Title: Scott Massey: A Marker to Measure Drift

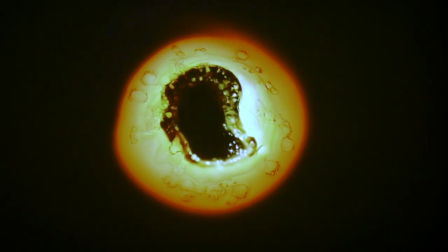And the carousel is outfitted with 100 processed but unexposed transparency slide film, which means that they're black slides.
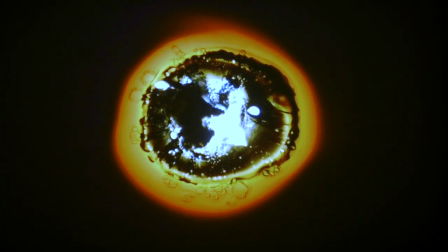So that's where we get the effect of having the light start bursting through and burning through those slides,
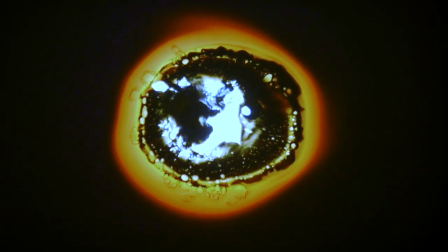as if a sun were exploding.
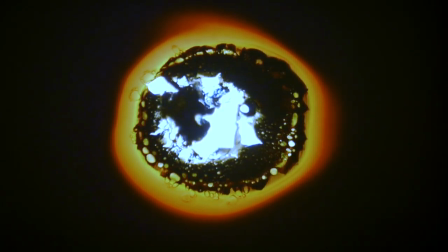This constant birthing of suns and dying of suns that is sort of inherent in the dialogues of this work,
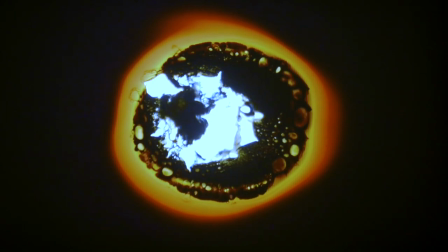really refers to this condition of actual suns going supernova,
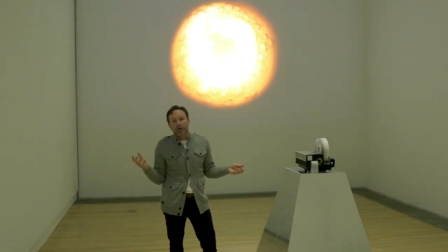exploding out into space, and spreading out all the heavier elements that eventually come together and form the things that we know about.
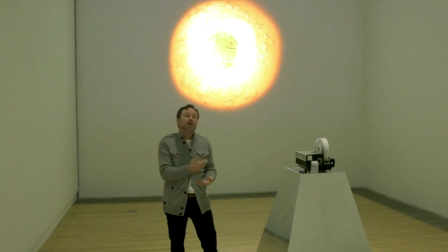The baryonic matter of the universe which is the planets and other stars and of course ourselves.
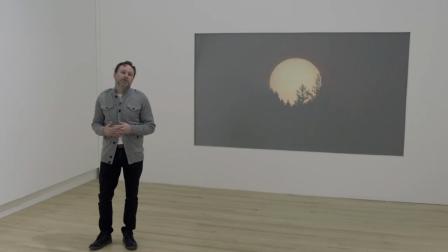So as you make your way through this exhibition you'll notice that the sun as a reference point starts showing up in a lot
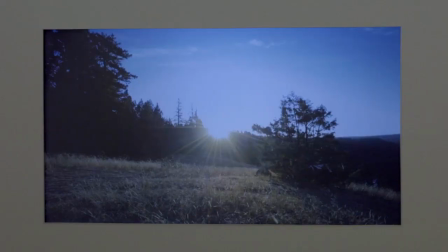of these works and this video piece here is no exception. It's called Light Adjustment Center of the Universe And it was actually shot on location at a place deemed the center of the universe, not that far from Kamloops.
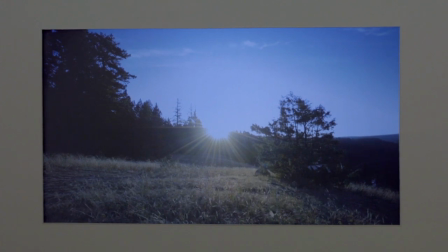In fact, it was on the suggestion of the exhibition curator, Charo Neville, for me to have a look at this site up by an
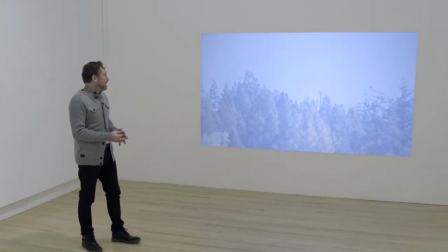area near Vedette Lake. and this video
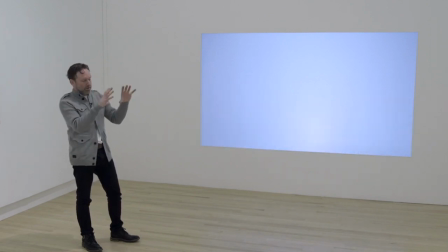starts out as you just saw with a very tight telephoto
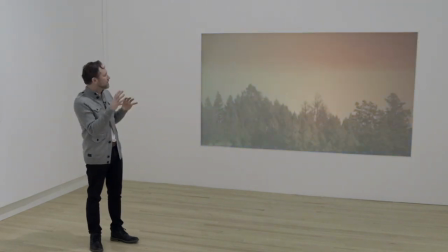close-up of the rising sun through the trees and throughout the
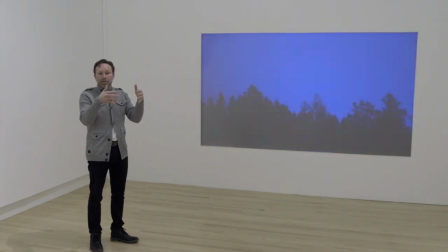entire rest of the video the camera slowly zooms back
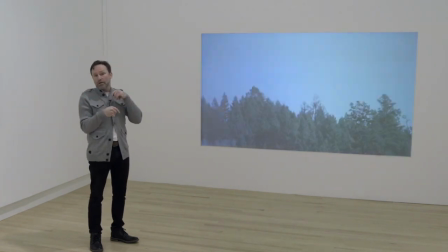over the course of 24 hours ending on the sunrise the very next day and what you'll see is
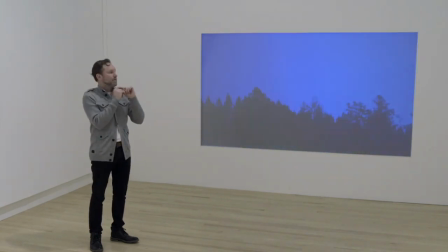that the The sun's position in the frame of the video throughout the entire thing is
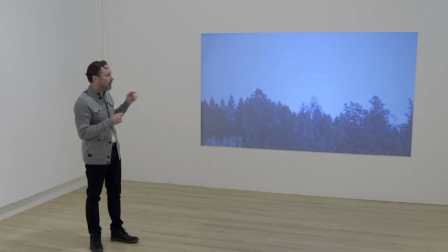exactly the same spot from one sunrise to the following
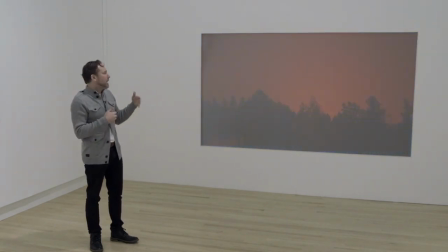sunrise the next day. And in the middle of those times,
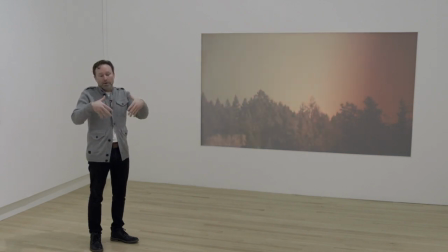I have enacted a bunch of activities in
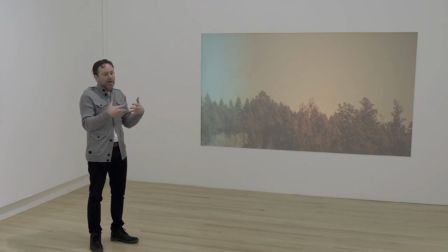front of the camera and working with the lenses that play with ideas of
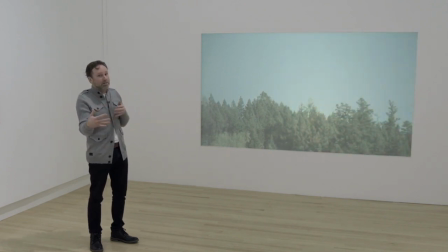our perception of the camera as an objective viewer and how light can be manipulated and adjusted in many different ways to give you different readings
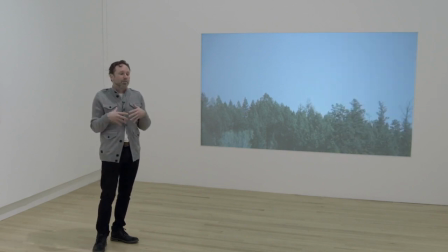on the landscape as it were. So that the idea that there's one perspective of a landscape is actually rendered false by all of these manipulations in front of the camera.
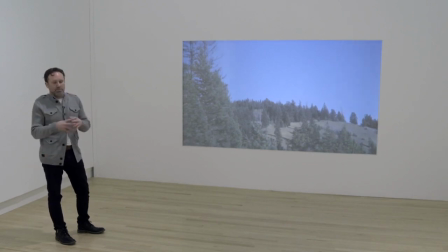The setting of this video at the center of the universe, the way that that came about was a
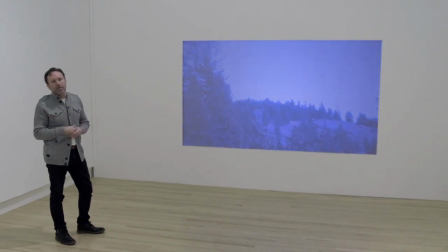Tibetan monk was asked to come up to the
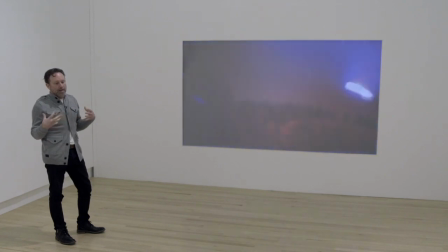Thompson-Nikola region back in the early 80s and investigate what they felt was a powerful
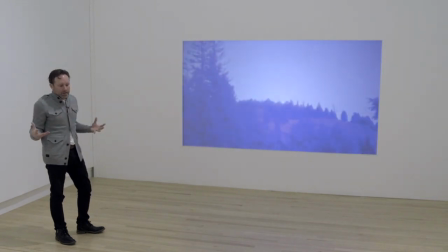presence somewhere in this region and they wanted to isolate its
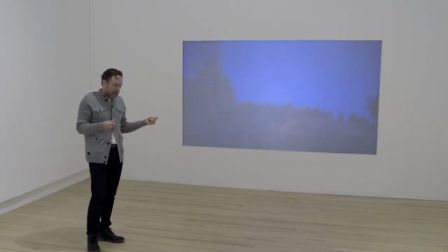location. And so after a number of field tests This Tibetan monk returned to San Francisco
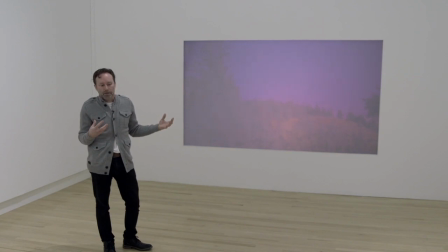and not long after that about a dozen other monks came up to revisit the locations that they were looking at and they
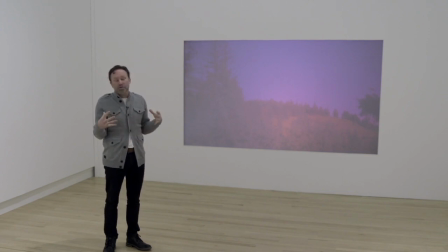I guess ran a few more tests and officially determined that in fact this area that the
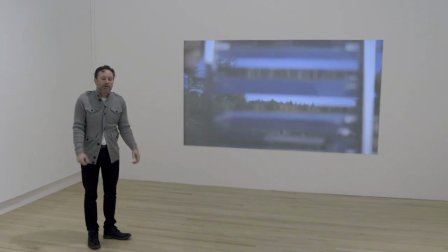video was shot in, in fact I'm standing right on it, that for them was deemed to be the center of the universe.
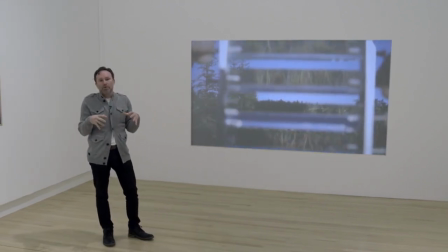Since my practice is so firmly rooted in these ideas of exploration of our place in the universe,
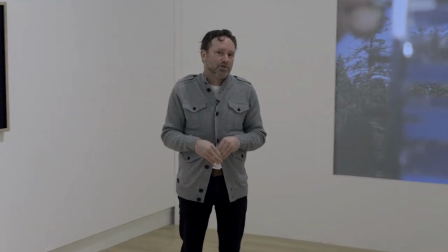actually making a work at a place deemed to be the center of the universe was something I felt was kind of necessary.